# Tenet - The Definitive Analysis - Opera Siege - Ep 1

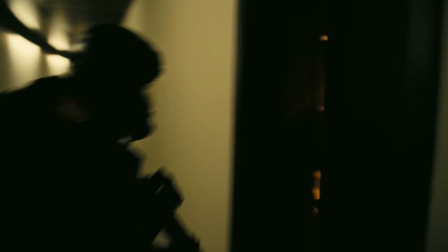[8:19]
The protagonist beelines it to the boxes, arriving before the terrorists or SWAT. He kills the guard and knocks the Russian general unconscious.
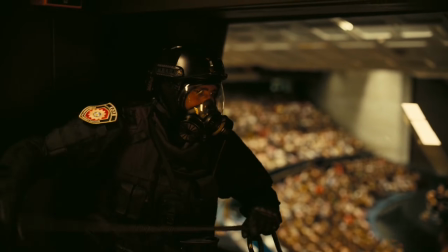[8:26]
The protagonist tells Well-Dressed Man that his cover is blown, and he responds, "But I established contact."
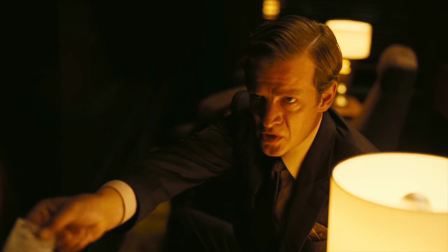[8:33]
Which tells me he's the seller in the 241 deal. If he was buying, he already has the coat check ticket.
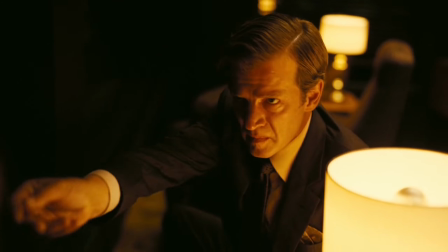[8:38]
His job is done. He can just get up, grab 241 and leave.
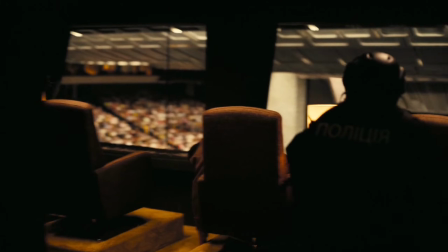[8:41]
His response tells me that his job wasn't done yet, and that establishing contact was a challenging part of it.
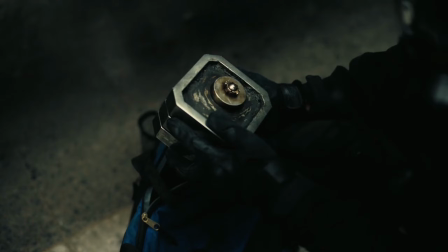[8:47]
So, who's involved with Russia, interested in 241, and difficult to contact?
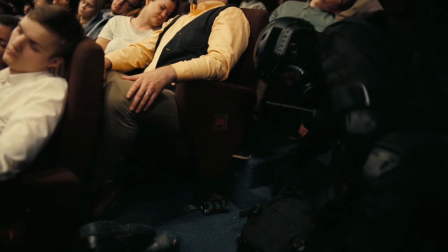[8:54]
They head towards Kochek, and the protagonist encounters a Ukrainian SWAT planting a bomb,
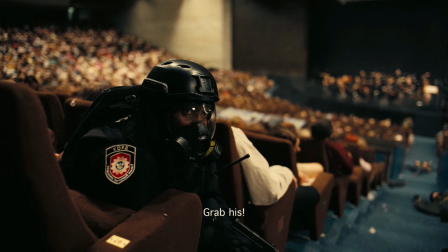[8:59]
and it's clear that he expects the protagonist, who is posing as Ukrainian SWAT, to help him plant more.
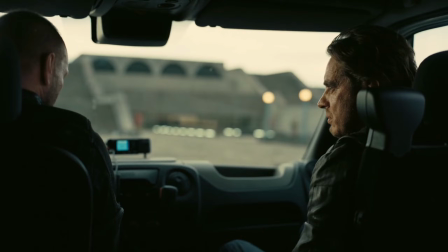[9:04]
This is highly unusual and causes the protagonist to not trust his exit. Ironically, it's because he thinks his escorts are Ukrainian, not because he actually knows what they're up to.
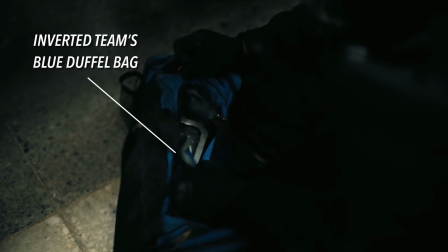[9:13]
He grabs 241 from Kochek, where we see it still in the blue duffel bag the inverted Tenet team used when they took it from the missile station.
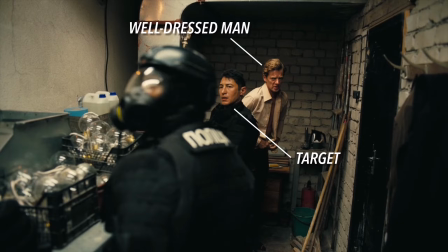[9:21]
They meet up with the rest of the team, where Well-Dressed Man and Target swap clothes.
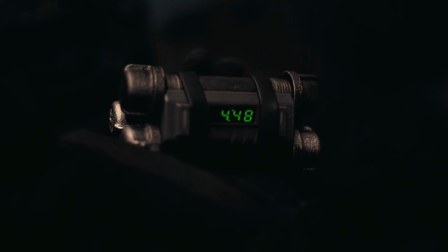[9:25]
The protagonist and Target are heading back to the floor to clear the remaining bombs, while everyone else takes 241 to Well-Dressed Man's exit.
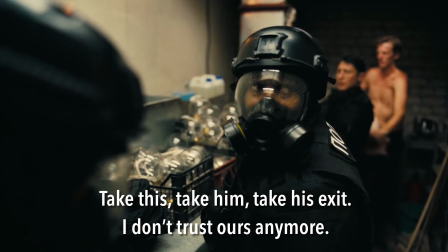[9:33] Take this. Take him, take his exit. I don't trust us anymore.
While the protagonist and Target are clearing bombs from the floor,
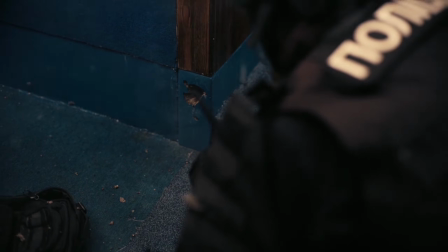[9:39]
we get our soft introduction to Inversion and Neil when a bullet flies out of a hole in blue concrete, through a hostile SWAT,
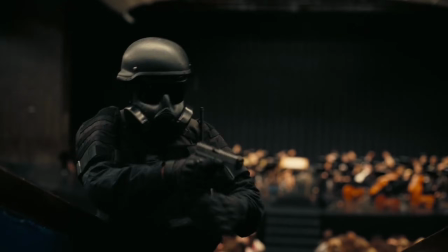[9:46]
and into the gun of a masked stranger. The stranger runs off, and there's a close-up of a talisman hanging from his backpack.
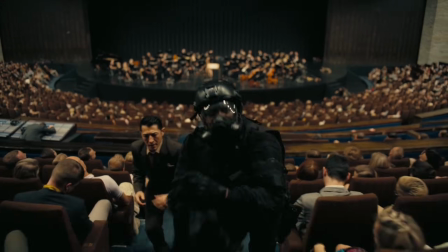[9:53]
More on this in a minute. I want to wrap up the scene first. The protagonist and target throw the gathered explosives where they'll do minimal damage, exit the opera house, and
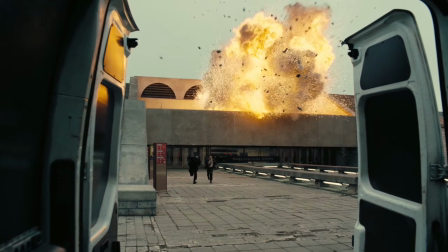[10:02]
jump back into the van to discover The that their exit is indeed compromised.
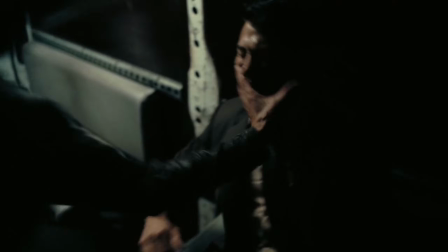[10:06]
Those Ukrainian escorts are now speaking Russian, and they know Target is not the undercover asset they were expecting.
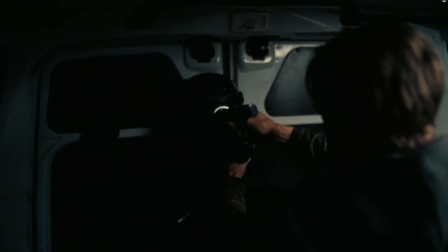[10:12]
They shoot Target in the leg, most likely to minimize any threat a 2 versus 2 situation might present, and then drive off with the 2 prisoners.
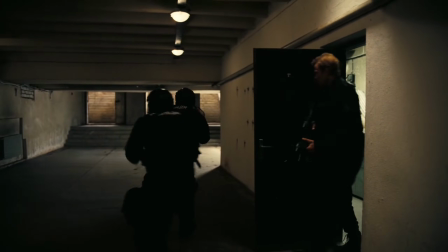[10:20]
Off-screen, the other half of the team is intercepted by Ukrainian forces, who are waiting in the service tunnels, thanks to the heads-up from Priya.
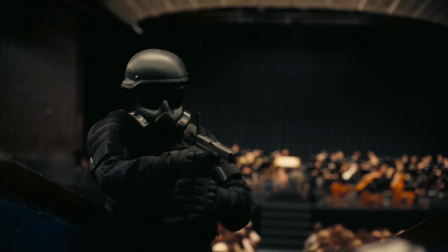[10:27]
And that's the scene. Jumping back to Neil now, I have to point out that this moment is more complicated than it might seem, for 2 reasons.
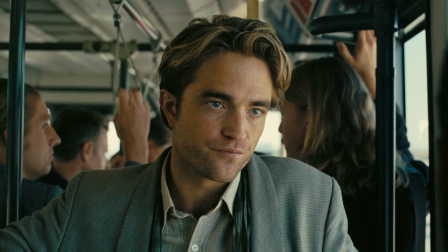[10:35]
First, we're never presented with a reason for Neil to be here.
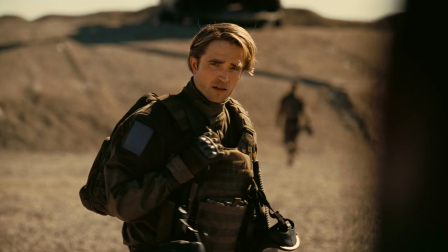[10:37]
He's not part of any of the teams on site, and the protagonist doesn't even realize that this masked stranger is Neil until the end of the movie.
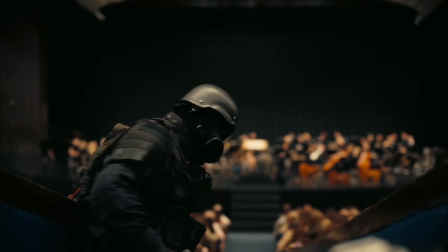[10:45]
Second, Neil is clearly moving forward, but he catches an inverted round.
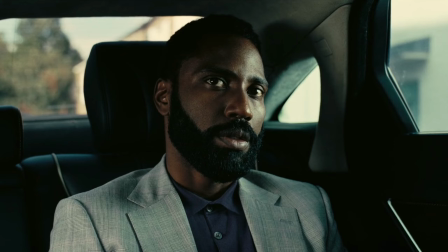[10:49]
Now, the only way I've been able to make sense of both of these gaps is to assume that, in the protagonist's future,
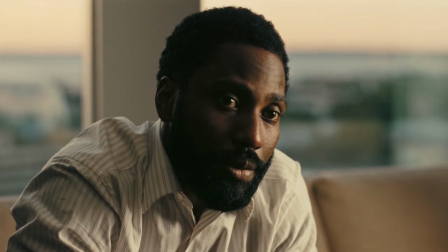[10:54]
the protagonist instructs Neil to be at the opera house during the siege and to take an inverted sidearm with him.
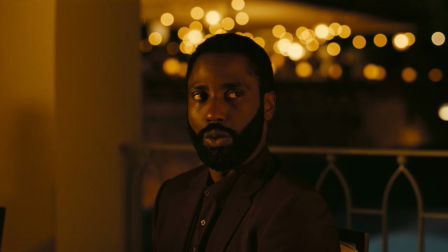[11:00]
Anything else either falls apart under scrutiny or requires jumping through some very odd hoops.
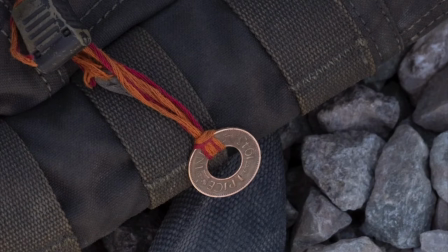[11:09]
Regarding Neil's backpack token, its purpose in the film is to provide a visual marker,
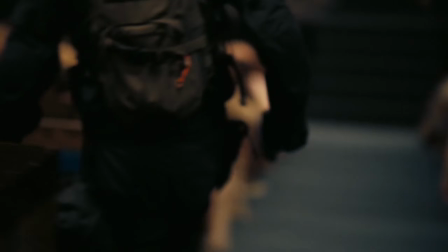[11:14]
to lead the audience to connect the guy who just saved the protagonist's life in the opera house to the guy who takes a bullet while unlocking a gate near the end of the
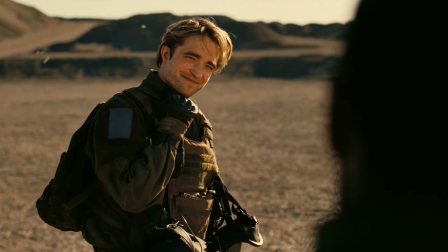[11:21]
film, so that when we finally see Neil holding that bag, we understand that he
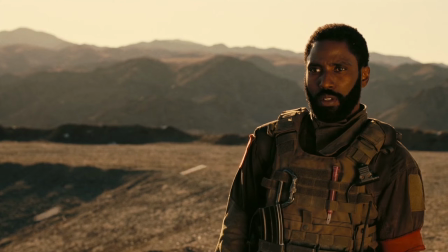[11:26]
was/will be the masked stranger who's been looking out for the protagonist all along.
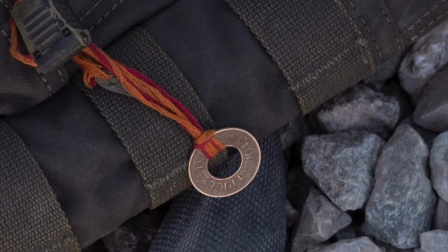[11:31]
As to its meaning or symbolism, it appears to be an Indian ritual protection thread called a kautuka,
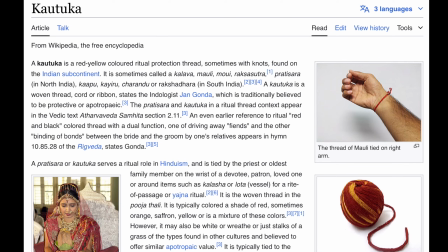[11:37]
with an Indian British coin tied around the end of it. These are often given to loved ones and are traditionally believed to provide protection.
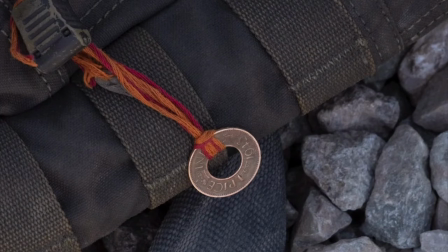[11:44]
I've read theories trying to connect it to the Chinese thread of fate,
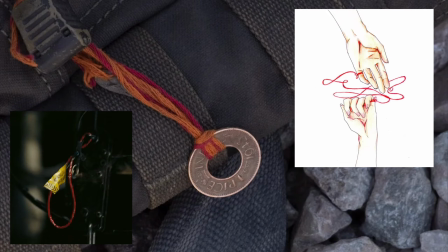[11:47]
or claiming that it's the cable in the dead drop apparatus at the end of the movie, but I think its only purpose symbolically is to connect the name Neil to its Hindu meaning,
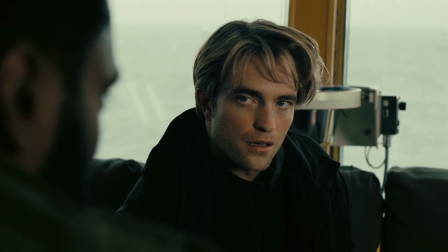[11:56]
which is blue. This would seem to reference the fact that Neil is the blue team in the protagonist's grand pincer, which the events of this movie are only the first half of.
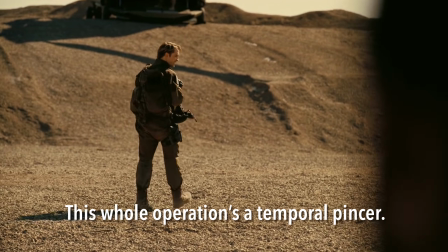[12:05] Control operations to temporal pincer. Whose? Yours!
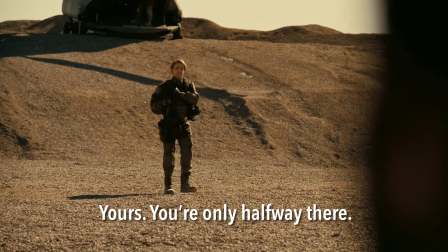[12:10] You're only halfway there.
Anyway, I don't want to get too far ahead.
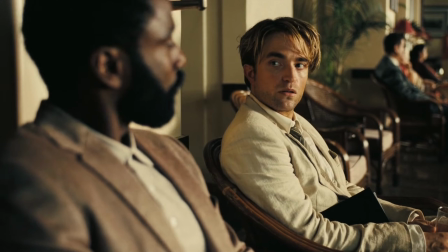[12:14]
There's so much more about Neil and his name coming later, and we haven't even met him in the movie yet. In this scene, we're introduced to the CIA challenge.
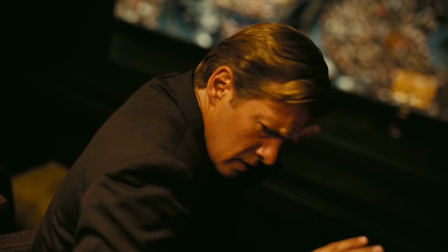[12:22] We live in a twilight world.
And its corresponding password.
And there are no friends at dusk.